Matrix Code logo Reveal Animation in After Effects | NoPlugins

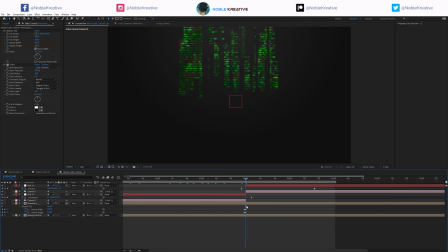(12:25)
So now we just have this one, as you can see, and I'm just going to keep animating there. So let's preview and see how this looks like. So as you can see guys, by adding the camera animation, make the whole thing looks very cool.
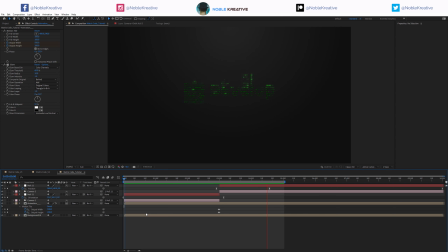(12:43)
So and now we're going to make it more interesting by stylizing these even more. So let's just duplicate these animation comp, maybe 3 duplicates,
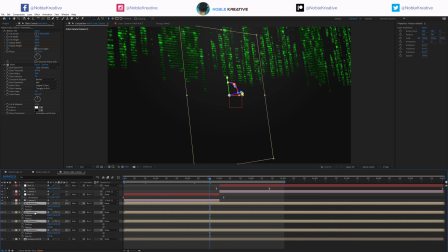(12:55)
and hit P for position and Shift T to reveal opacity as well. So we want just to push these on the Z axis here, just so we can have some depth and different opacities here,
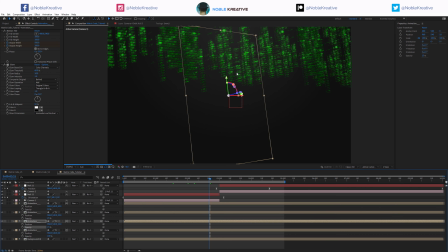(13:12)
just so we can have some really nice look to these, as you can see here. And so what I want to do now is just add cross blur and directional blur as well. So 10 for directional blur, and let's just put cross here after that.
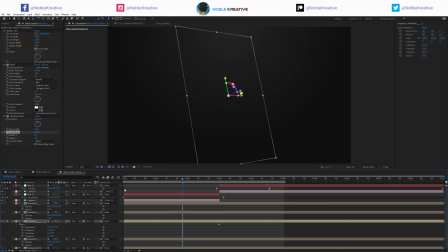(13:32)
So let's solo these so we can see what's going on.
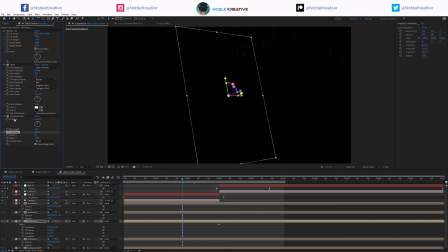(13:36)
And on the Y, repeat edges, let's copy both of these effects. So let's paste them on this one, so now we can see more of that.
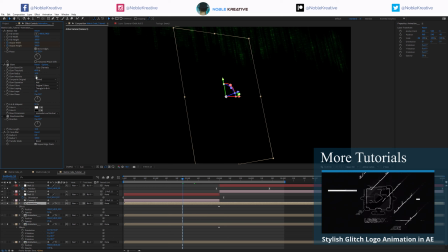(13:47)
So probably we don't need directional blur, we want just have intensity on the glow.
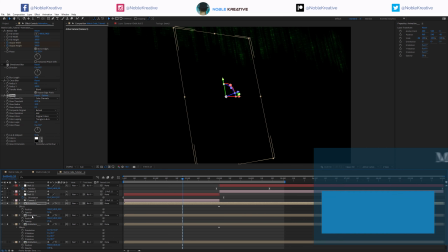(13:54)
Let's put it just after, and the same here for this comp as well.
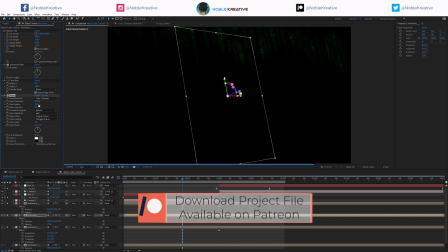(14:00)
Maybe put 5 on the glow here and just 50 on the Y here.
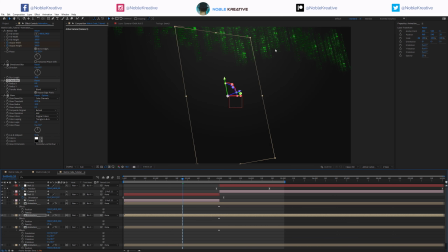(14:08)
So as you can see here, just adding these two effects, just make it more, having more depth. You can add more duplicates if you want.
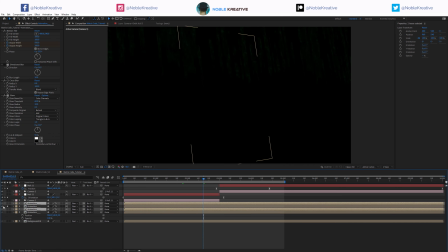(14:20)
I'm just going to give the 3 duplicates here so you can see the difference here without these duplicates.
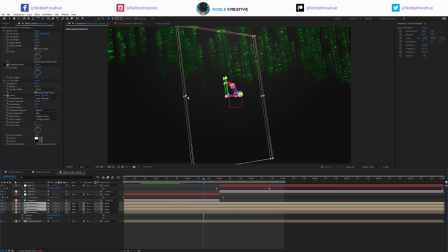(14:29)
Just a nice touch to add some depth to this. What I'm going to do now is actually work on the revealing of the main logo here. So let's just do that here. So basically, let's just drag here the main logo here,
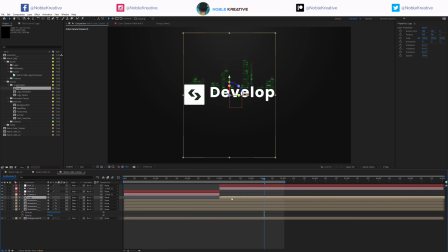(14:47)
make sure it is 3D, and so we want that to be revealing at the end here.
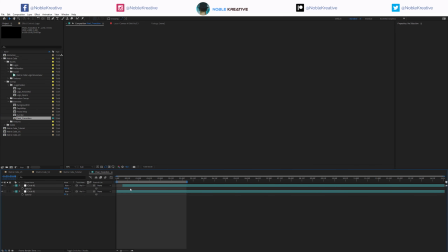(14:55)
So what I want to do to reveal that, I want to reveal it with this pixel animation, which is very straightforward transition here.
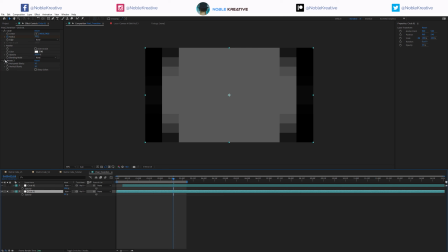(15:04)
Just circle here, as you can see, animating the radius here. And then add a mosaic effect to pixelating that.
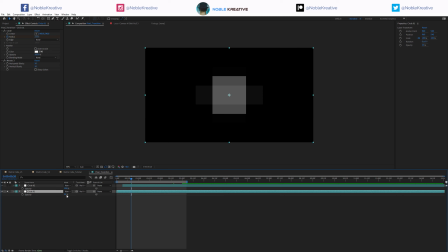(15:15)
And you can see here the opacity is just 35 for the first layer, just duplicating that, the same one here, and just offset that a little bit here, just so we can have these revealing here.
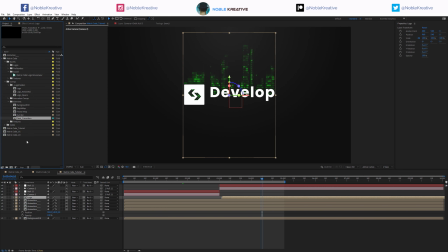(15:29)
So we're going to use that to reveal our main logo here, and we're going to use the luma here.
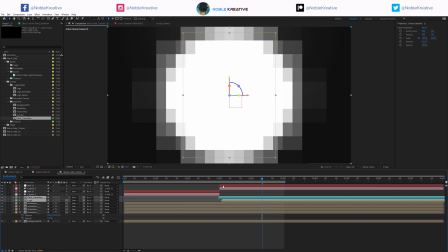(15:37)
So let's select both,
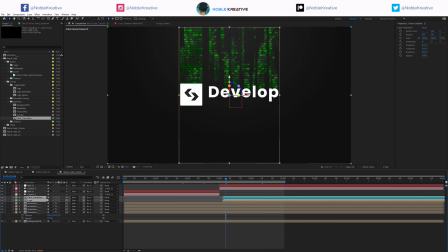(15:40)
and let's say we want them to start right there, make sure they are 3D, and just track map the logo here. So we want that to be luma here. So then just going to reveal that right there.
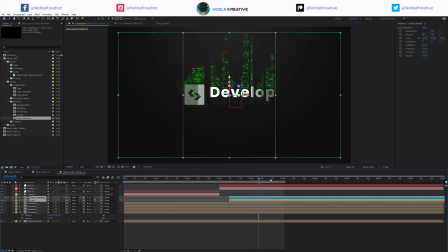(15:55)
But basically we want that to be a little bit when these already into place here. So maybe move these a little bit here, just with almost these animation ends. We can go back to color dance effects and animating the multiplier we need to,
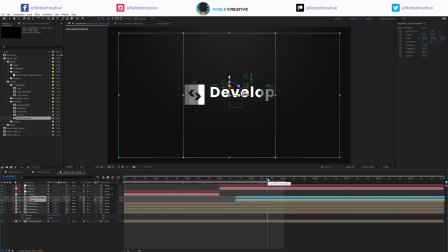(16:15)
and we can actually also animate the fractal contrast if you want to make it faster there. And I still want to add some touches to these by adding outlines to these logos.